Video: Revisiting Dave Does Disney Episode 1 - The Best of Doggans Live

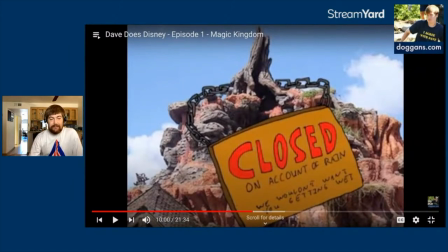[37:17]
But just the other element that I specifically mentioned, that the first day I was gathering footage, it was closed, because I thought people would notice, like, you're wearing a different shirt in the Splash Mountain footage.
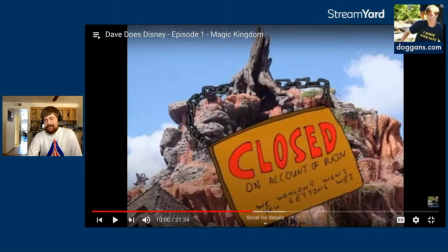[37:32]
But you said this was all your first visit to Disney World. And for some reason, I thought it was important to make it clear which parts were from my very first visit and which parts were just my continued existence.
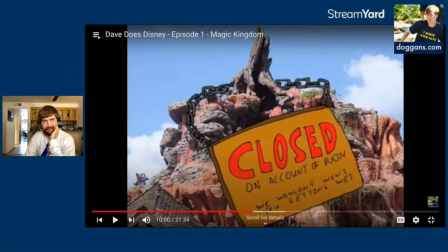[37:46]
And yeah, that was an element that I didn't really keep in future theme park videos. The notion that it was my first visit.
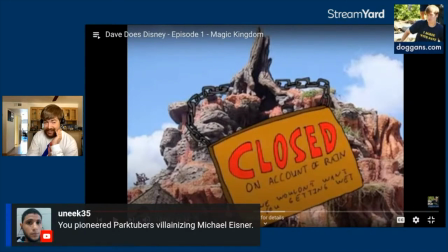[37:59]
I did not pioneer park fans villainizing Eisner, but park tubers, I will take credit for that. I did not
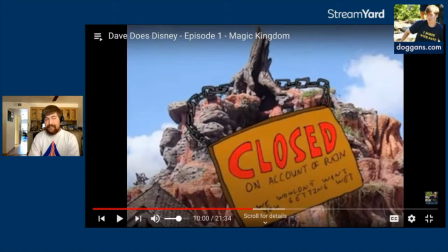[38:15]
invent the idea of blaming Eisner for the problems and conveniently forgetting all the things under his tenure,
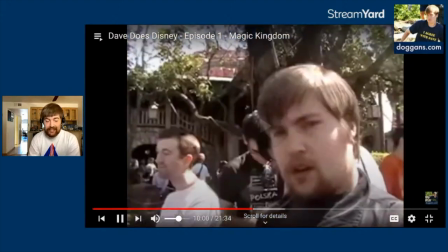[38:23]
like the first half of his tenure, that were actually good and exciting.
We are now in hour 12 of waiting in line for Splash Mountain.
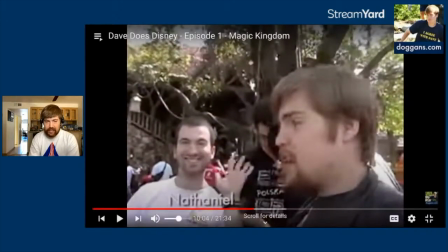[38:30]
Also, these guys were all my coworkers in Florida at the time. I have barely kept up with any of them. I see them on Facebook occasionally, so yeah.
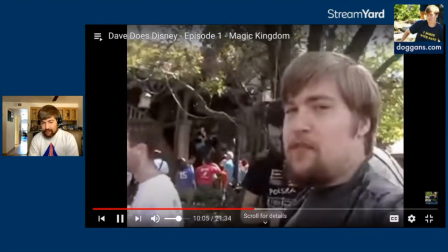[38:41] Fortunately, not all That's of us have resorted to cannibalism yet. How are you keeping yourself entertained on the Splash Mountain line, sir?
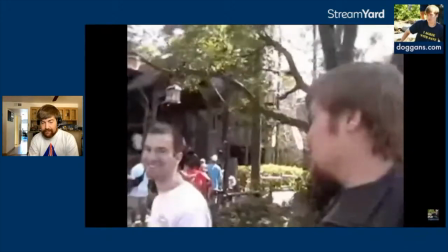[38:46] Good evening. Yes. Daniel, my friend, what are your thoughts on this experience?
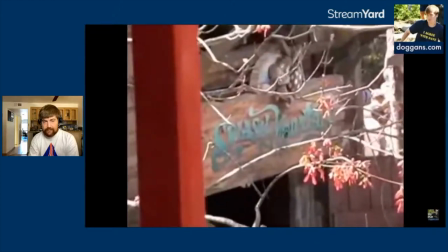[38:54] We're about to lose another one. Both versions of Splash Mountain tell the same basic story, which is just one of the Uncle Rima stories with fewer racist overtones.
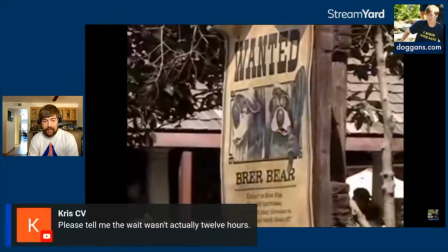[39:02] There are a few differences between the coasts, but nothing I thought was worth mentioning because...
Not quite 12 hours.
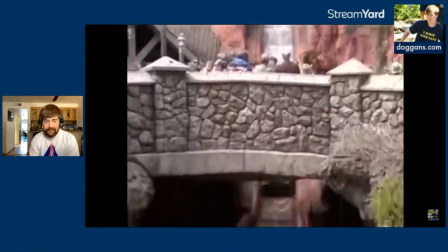[39:07]
I was being hyperbolic.
And you know what the ending is. You go up the hill, you go down the hill, you get really wet, and I turn into Jack Nicholson.
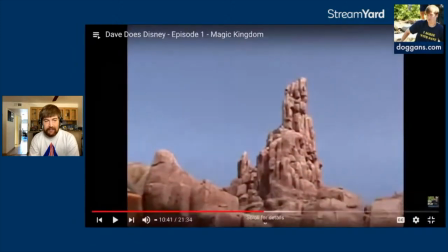[39:16]
Okay. That's another one is, had I known how big this thing would get, I actually would try to get on the ride. But at the time, I didn't want to roll my camera on the big splashy ride. So that is...
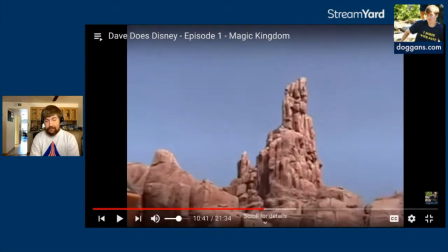[39:36]
that's another... Again, brushing past this stuff because I... did not know how big this would get, and if I had my druthers, it would have gotten even bigger.
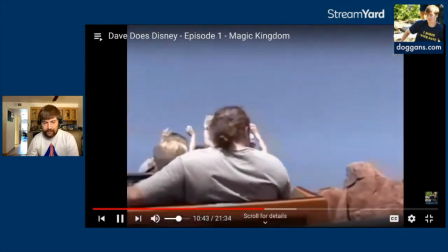[39:44] Another notable mountain is Big Thunder Mountain Railroad, the self-proclaimed wildest ride in the wilderness.
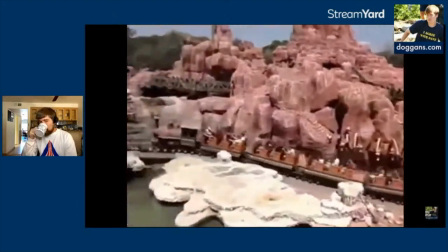[39:50] I have no idea why I love this ride as much as I do. It's not really much of a roller coaster, and it's not really much of a theme ride.
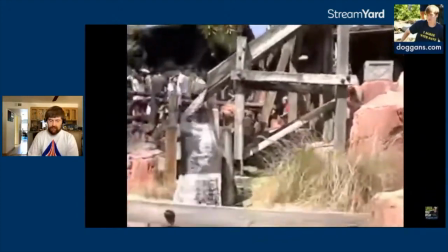[39:56] There's very little story, although you can pick up hints about a mining town, an ancient curse, and a runaway train.
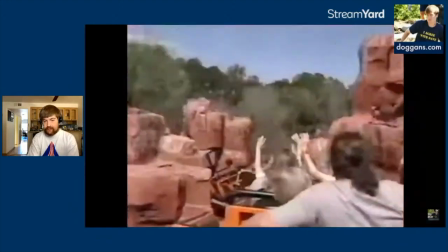[40:01] And it's not particularly scary, although there are some pretty sharp turns. But for some reason, I've just always loved this ride, and I try to ride it every time I visit Disneyland or Magic Kingdom.
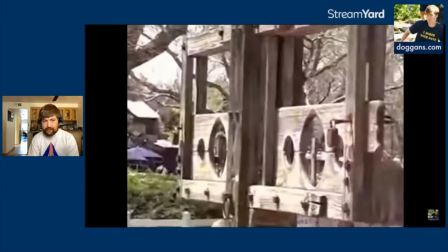[40:10] The next section of the park is Liberty Square, which I guess is the equivalent of Disneyland's New Orleans.
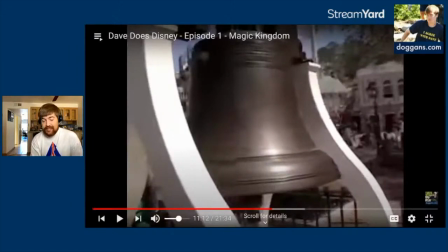[40:16]
This is one of the few pieces of non-Disney music from the aforementioned Sam and Max franchise. This music is from the Telltale Sam and Max games. This is the music from the White House sequence in the
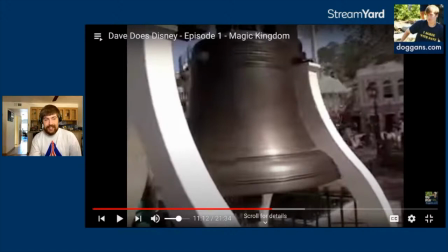[40:35]
installment where Max has to run for president against the possessed statue of Abraham Lincoln. And that was just like, I want to reference a thing I like with the soundtrack here.
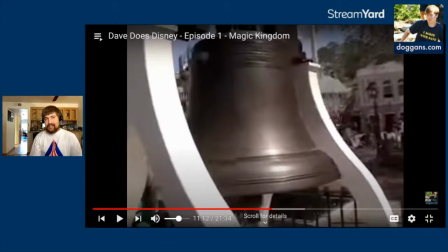[40:49]
And like we said, Disney doesn't own Sam and Max, but they now own at least one entry in the Sam and Max franchise, possibly more.
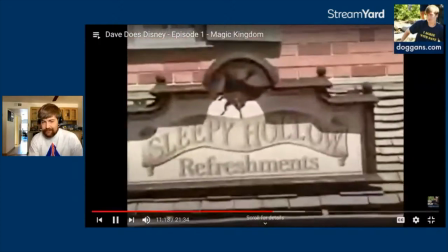[40:57] Orleans Square, except with the colonial theme. It's the home of the Hall of Presidents, and more importantly, the Haunted Mansion.
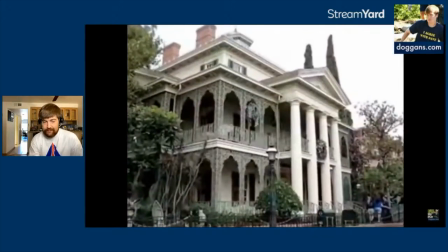[41:04] Let me get this out of the way. I like the exterior of the Disneyland Haunted Mansion better.
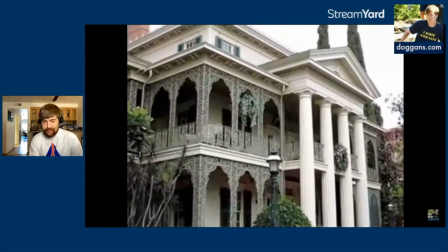[41:09] It just strikes me as more ominous and more of what I picture when I think of a haunted house. But the ride itself is basically the same, with just a few minor differences.